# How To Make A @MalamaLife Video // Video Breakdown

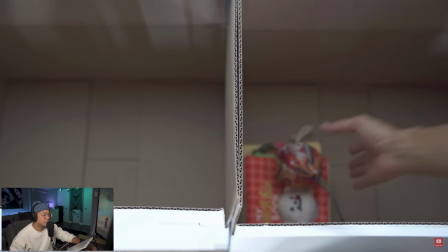[10:34] have been really really nice to see i bought this cute treat holder from korea but my dogs are not the biggest fan of it so i decided i'm going
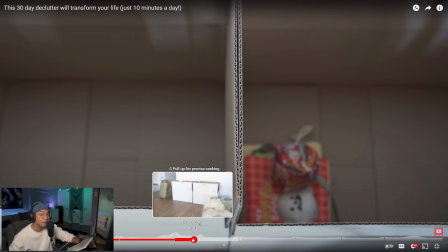[10:43] to donate it since it's almost brand new because this is about like decluttering like packing things up showing the emptiness of the boxes from
the top down view actually adds to it imagine her putting it in from the side angle and you don't feel this empty you don't feel like it's being packed so i hope you know throughout this video we get to see how packed it gets because that time lapse or that sequence of seeing
it empty and then actually getting full feeling her decluttering
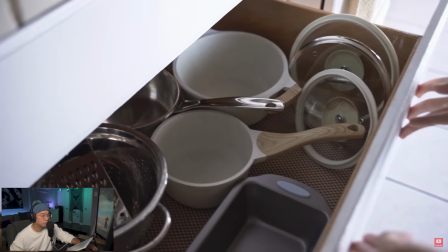[11:13] like that just from an angle can be really really powerful this is a
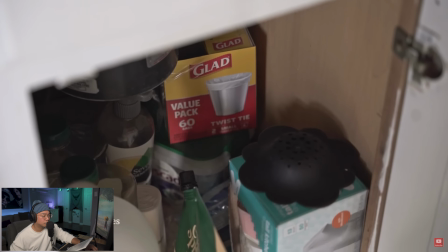[11:18] great time to check if you have any pots pans baking stuff that you haven't touched in months last day in the kitchen i try to look for any cleaning supplies
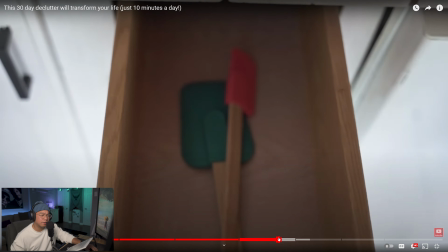[11:28]
that i wasn't using like i said before that slow tilt like you have angles like this that is just stationary on a tripod and then you have like these last day in the kitchen i try to look for any cleaning that just feel good and this mixed with that music it's like a
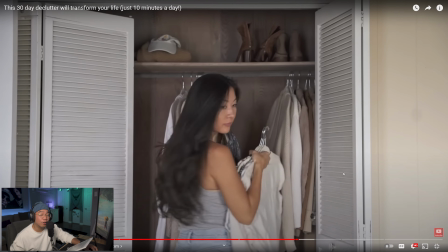[11:42] soft piano nice the second week i'm decluttering my bedroom and my bathroom so same here just that slow movement if you can't have that slow tilt or pan or whatever using keyframes to zoom in and out your footage or move your footage
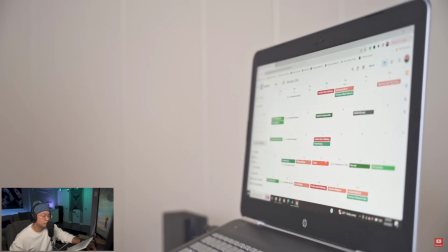[11:58] just slightly works as well all of our finances can be
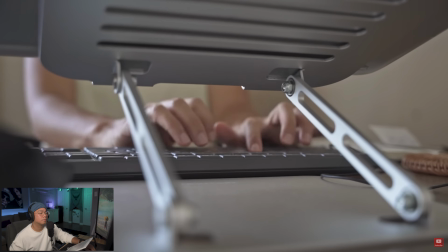[12:03] organized and monitored so spend some time marking my calendar due dates and statements setting up automatic payments and canceling subscriptions i don't use nice
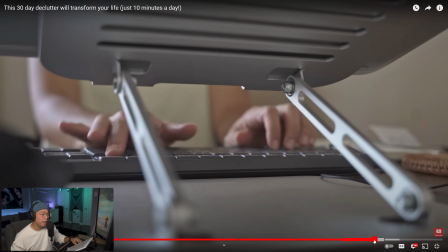[12:15] okay she did that wide shot then she did a close-up of the actual calendar and then she got this cool angle and it's something where i feel like
you know as a content creator especially when you're trying to get different shots or make things look cool you want to start looking at the space differently it's like okay what would this look like and it's a lot of test trial and error you bring the camera here and it's like okay half
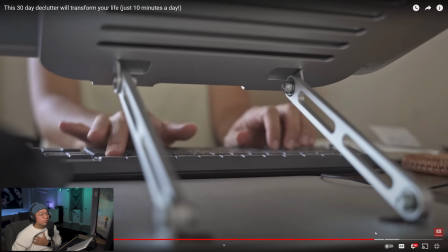[12:39]
the time it just looks bad and you record it and then you know sometimes you might get some like really really cool shots and i think this is a really really cool shot i can imagine her just sitting there and just being like oh hey you know there's like this little bit of space this gap where i could actually just shoot my hands let's see what it looks like it is a little soft in terms of focus because it is looks like
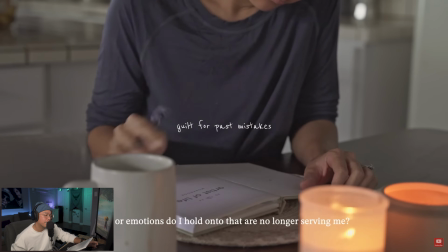[12:59]
it's like right here where maybe it was her hands that she was trying to get regardless this is just a cool angle cool
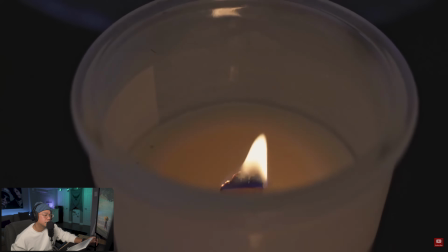[13:05] shot do i hold on to that are no longer serving me what narrative about my life do i hold on to that i need to let go of and text i think the text that she's using here makes it feel very personal that's something that we don't talk a lot about here because
we talk a lot about camera movements and editing and stuff like that but using you know text and fonts to really emphasize your videos helps they
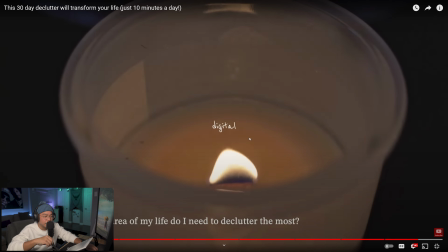[13:32]
use it all the time you know typography in commercials in it's sometimes for logos as well using this style makes it feel very homey makes it feel
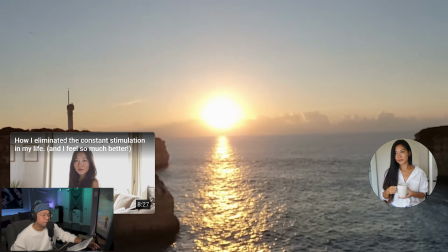[13:41] very thoughtful almost but i do really hope that you find the time to clean up the areas of your life and give yourself a fresh start that you deserve for the new year i feel like this shot is the only shot that she has outside of her place and it was such a
great way to cap off the video right and what she what did she say and give yourself a fresh start a fresh start you deserve being able to like get outside of the space of the declutter or the cluttered space after decluttering
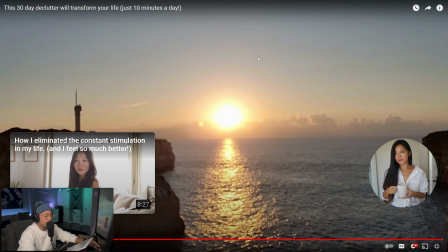[14:12]
and being open right uh this feels like a fresh start sun right outside water uh great way to cap off the video and end the video she does such a good job with writing the script and then matching those to visuals dope dope dope stuff if you guys enjoyed this i think you guys would enjoy this video next so please like and subscribe i will see you guys on the next one take it easy peace